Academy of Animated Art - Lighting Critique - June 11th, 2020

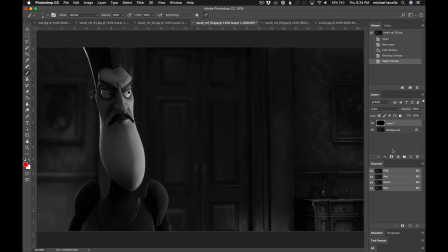12:30 The brightest point is her face. And so definitely we want to kind of capitalize that as well.
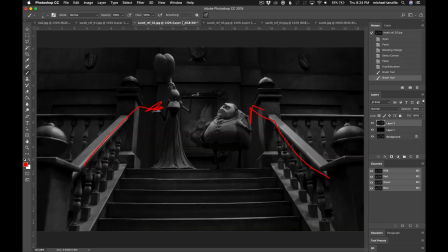12:38 Let's go ahead and do this, pull this off.
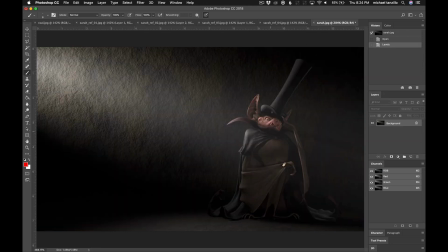12:43 And then again, like I think you can play with this color palette a little bit more, where you're not quite seeing as much of the saturation. And then let's go ahead and darken the body down a little bit to really get the focus on the face.
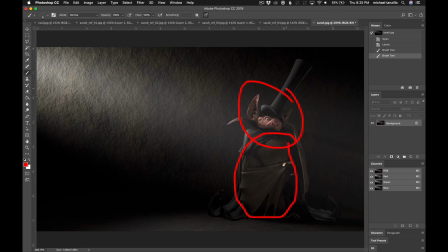12:57 I actually kind of like your background a little bit. I mean, you can use a backplate if you want, but there's something that you're doing here that I think is working really well, and that's the bump, the shader on the background. It feels
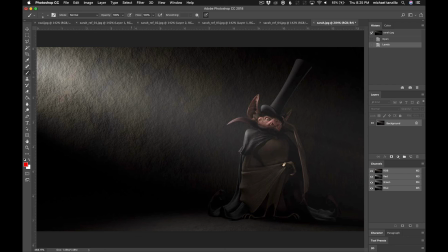13:12 like it's making him a lot smaller, because it's actually like the scale of this makes him feel little, and I think that's actually working out well.
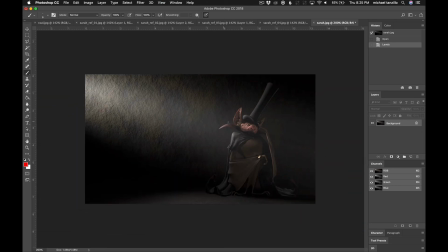13:21 I think it's good, and I like the shaping that you're getting across the hat. And it's just the same thing, because again, this is probably something that's built into the shaders, is that we just really push the specularity on the feathers and on the cape and stuff.
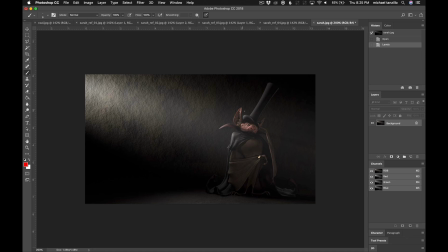13:35 And then in terms of, and this was something else that came up in a couple of the other ones too, but really make sure we're pushing the subsurface on the ears too, because this is an opportunity to get a little bit of that red glow coming through the ears here. But keep playing with it.
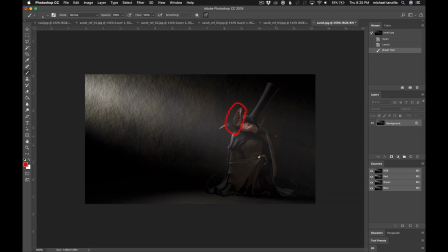13:48 I think that you're really off to a good start. But just keep pushing brighter values on the face, really focusing us in there. Maybe desaturate some of the colors, darken the body, get some specular highlights in there,
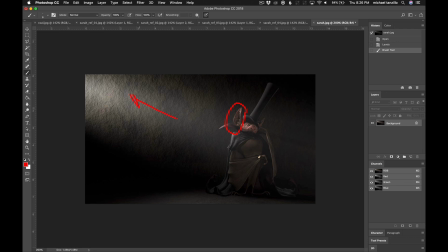14:03 and watch out that we're not drawing too much of attention back up and away from the character. But other than that, I think you're doing really well.
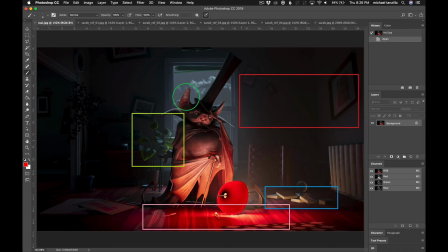14:09 Raul, this is looking really cool. I love talking about specularity. I think that you're getting some nice specularity in these surrounding objects. That's really helping out a lot. It would be great to get it in the leaf, in these leaves here. Really getting some nice focusing up on the face.
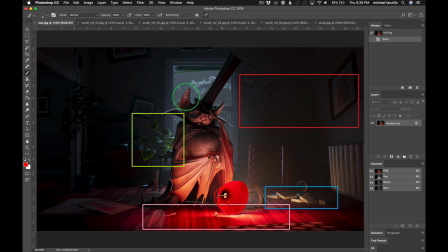14:26 Watch out for this like super dark spot right there at the top of the lamp. It's fine that it gets darker, but it's just like that reads a little bit unreal. Also, there's like a weird hard shape right there. I would just watch out for that. I'm not quite sure where that's coming from. It might be coming out of the top of the lamp there.
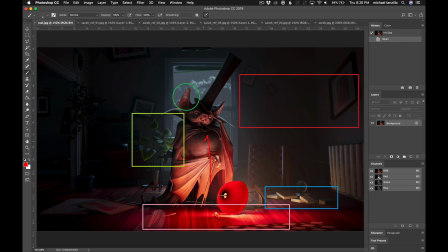14:42 So just something to be aware of. But I love this fall off. I love the shaping on the face. I love the rim around the edge, and I think that you can push the backscatter, as Francesca was saying, more on this. So it's like that fleshy redness like shining through the back of the ear.
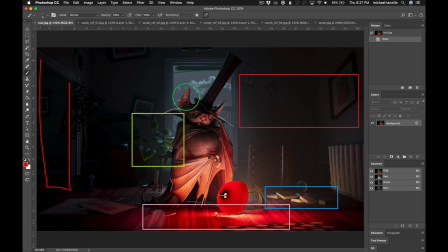15:02 And I almost think you could probably darken anything out here. I don't think we need to see back in there. Maybe the diffuse value of this radiator gets a little darker, and we just pick up more of the speck coming across here. These books are really cool.
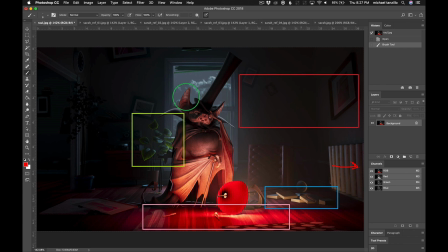15:17 I would almost vary out these the page value, like make them a little bit darker, a couple of them. And I think you're going in a really, really nice direction. So keep pushing it, keep going, and yeah, can't wait to see what you guys do. So that's it for tonight. If you guys have any questions at all, make sure you add them to the comments down below.
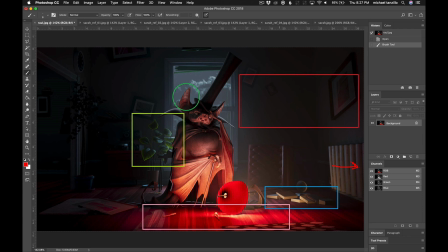15:36 I look forward, again, to seeing how you all progress. I think you're all doing a really brilliant job with this stuff. And until tomorrow, happy lighting.